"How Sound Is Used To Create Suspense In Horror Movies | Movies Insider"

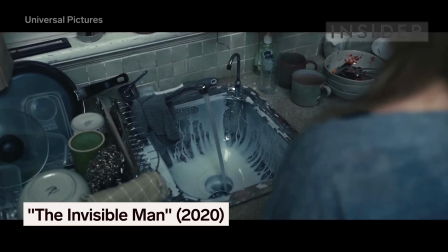[0:00]
Listen as Elizabeth Moss turns off the sink in this scene.
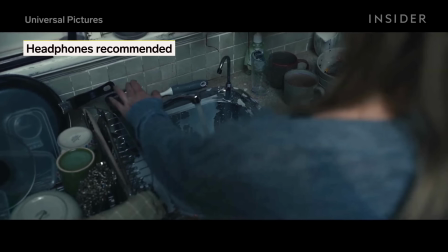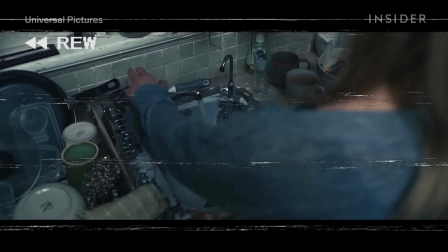[0:10]
Now listen to it with a completely different sound design.
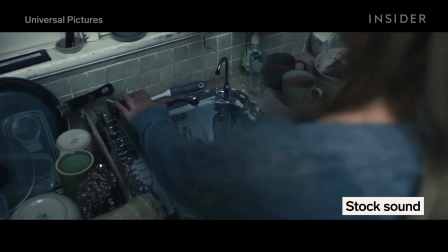In the first version, all sound cuts out. But that's a whole lot scarier.
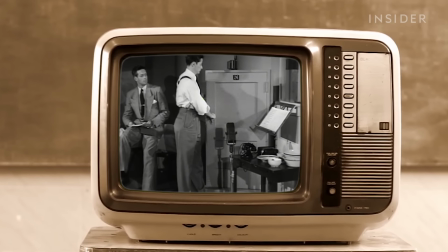[0:30]
Sound has been an important element in film for a long time. But in horror movies, it plays an even bigger role. When it comes to horror films, you don't want to give away the ghosts. You don't want to give away the monster or the moment."
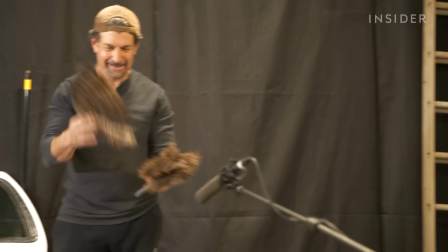[0:44]
That's Leslie Bloom, co-founder of Alchemy Post Sound.
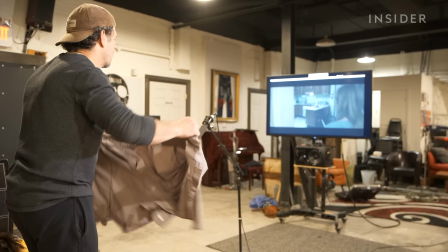[0:47]
And he just described the key difference between regular Foley sound and what he does as a Foley artist for horror movies like The Invisible Man.
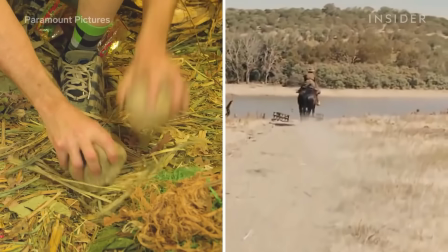[0:56]
Normally Foley focuses on sounds made by characters you see, but in horror it's about the sounds of the unseen character,
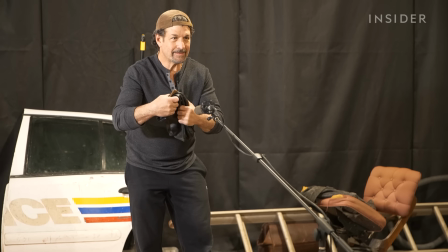[1:03]
someone or something that may be there without the audience knowing for sure that it is.
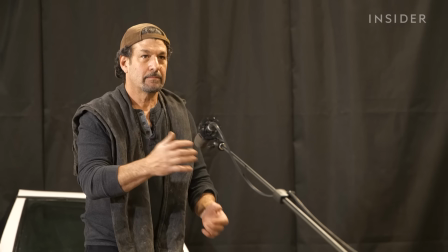[1:10]
That's what ratchets up the suspense and primes the audience for a truly terrifying reveal.
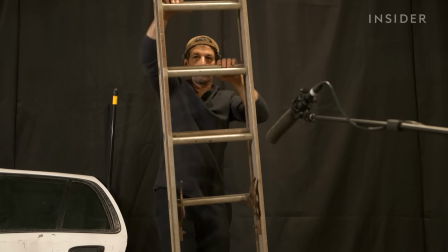[1:15]
And maybe no film does this better than the one with an invisible villain.
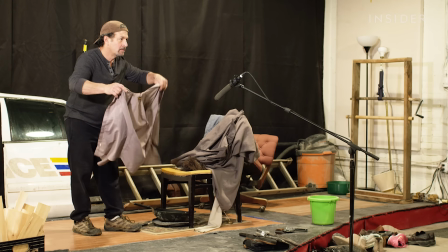[1:21]
Take the simple sound of wind, a staple of horror movie sound design,
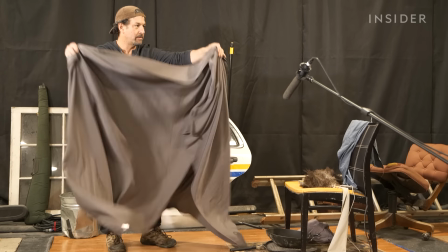[1:25]
whether it's curtains reacting to a rush of air or a flock of birds flapping against the breeze.
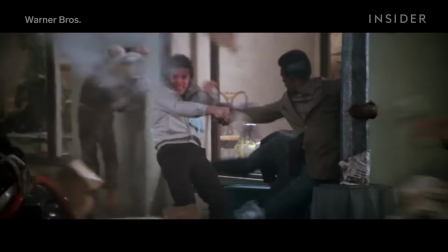[1:36]
In a regular movie, you might hear wind when characters open a window, or walk outside.
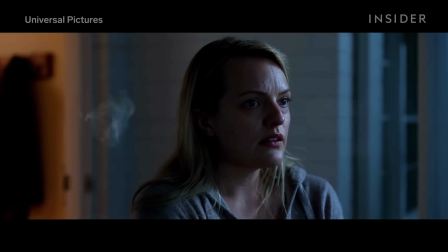[1:42]
But in horror movies, often the source of the sound won't be clear. For this next part, you might want to grab your headphones.
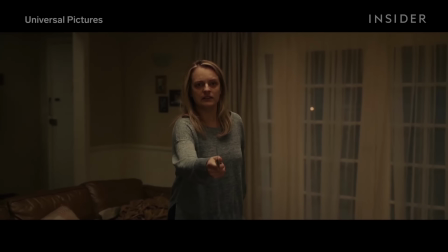[1:50]
This scene signals the invisible man's presence with mysterious whooshing sounds, created by flapping an old shirt.
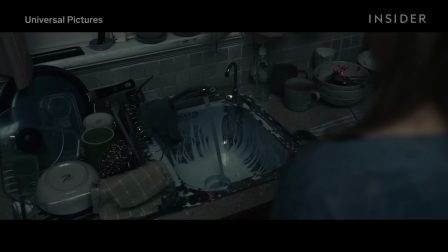[2:01]
You can't actually see where this wind sound is coming from. But as Elizabeth Moss' character Cecilia approaches a sink, the whooshes build in intensity.
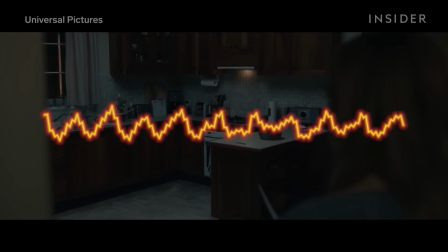[2:13]
And build until each one sounds more like a rumble.
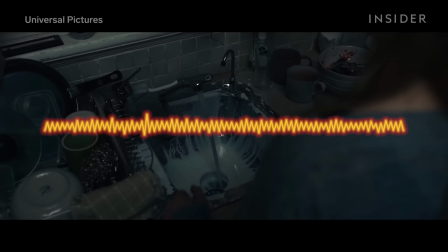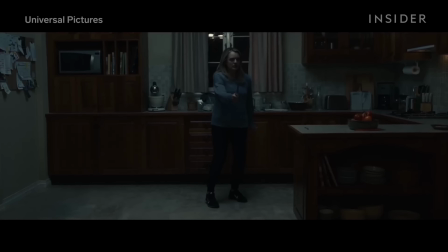[2:29]
Still, the window's closed and the curtains look pretty still, so the sound suggests something's moving inside the room.
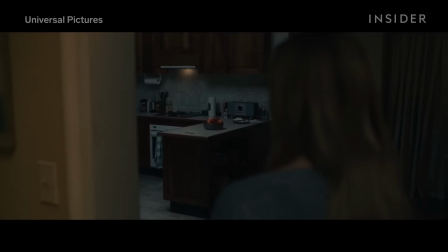[2:35]
Exactly where? We don't know. There's another sound in the scene that confuses our senses even more.
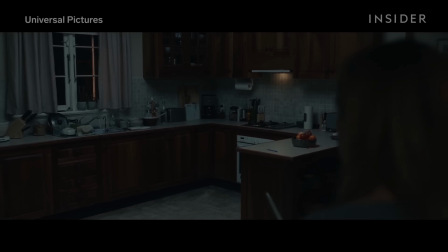[2:45]
Hear those wind chimes?
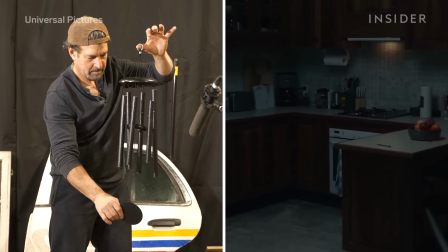[2:50]
They're subtle, but disorienting, especially because the sound isn't coming from something you can point to in the outside world.
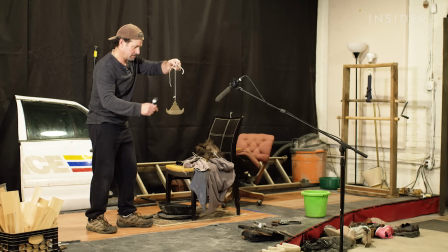[2:58]
See, Leslie uses different kinds of wind chimes to accentuate tense moments in horror scenes,
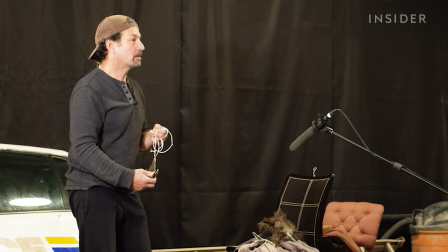[3:05]
even if there aren't any chimes in the shot. It could be that moment that somebody hears a ringing in their ears.
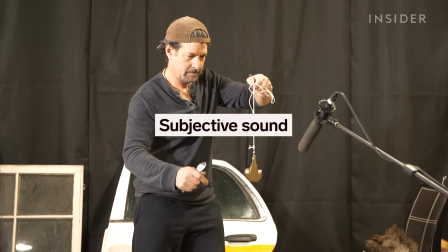[3:13]
That ringing in the ears is called a subjective sound, something the character's hearing in their mind.
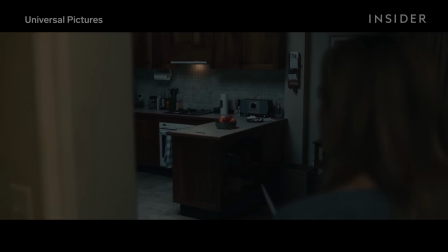[3:19]
In horror movies, subjective sound helps place you inside the protagonist's head, so you identify with their fear.
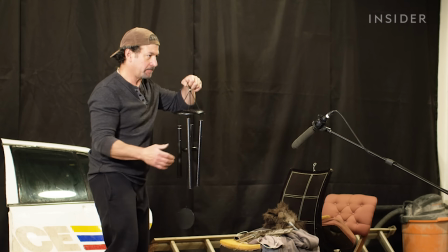[3:26]
Then we have the one that was actually used in the visible man. It's how the Foley artist handles the chimes that makes the sound creepy.
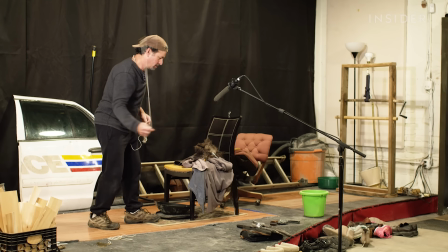[3:35]
This is what Leslie calls a demented wind chime, a sound alchemy made for the night house.
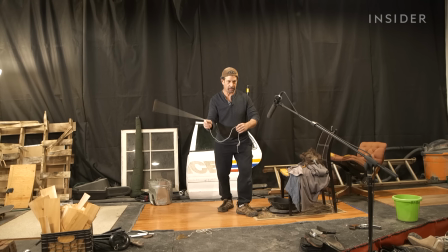[3:46]
They created it by putting an old telephone bell on a rope and swinging it around.
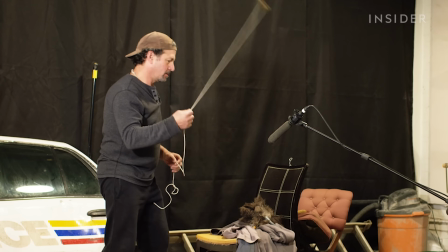[3:51]
The slower you swing it, the creepier it gets.
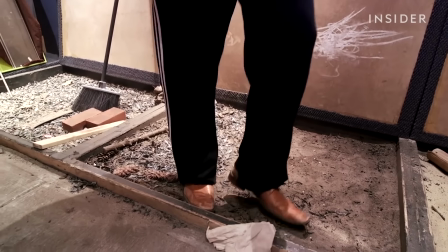[3:56]
Even the most common sounds require special treatment in horror movies, like footsteps.
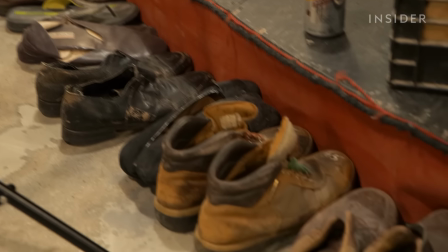[4:02]
Alchemy has a huge shoe collection for this purpose.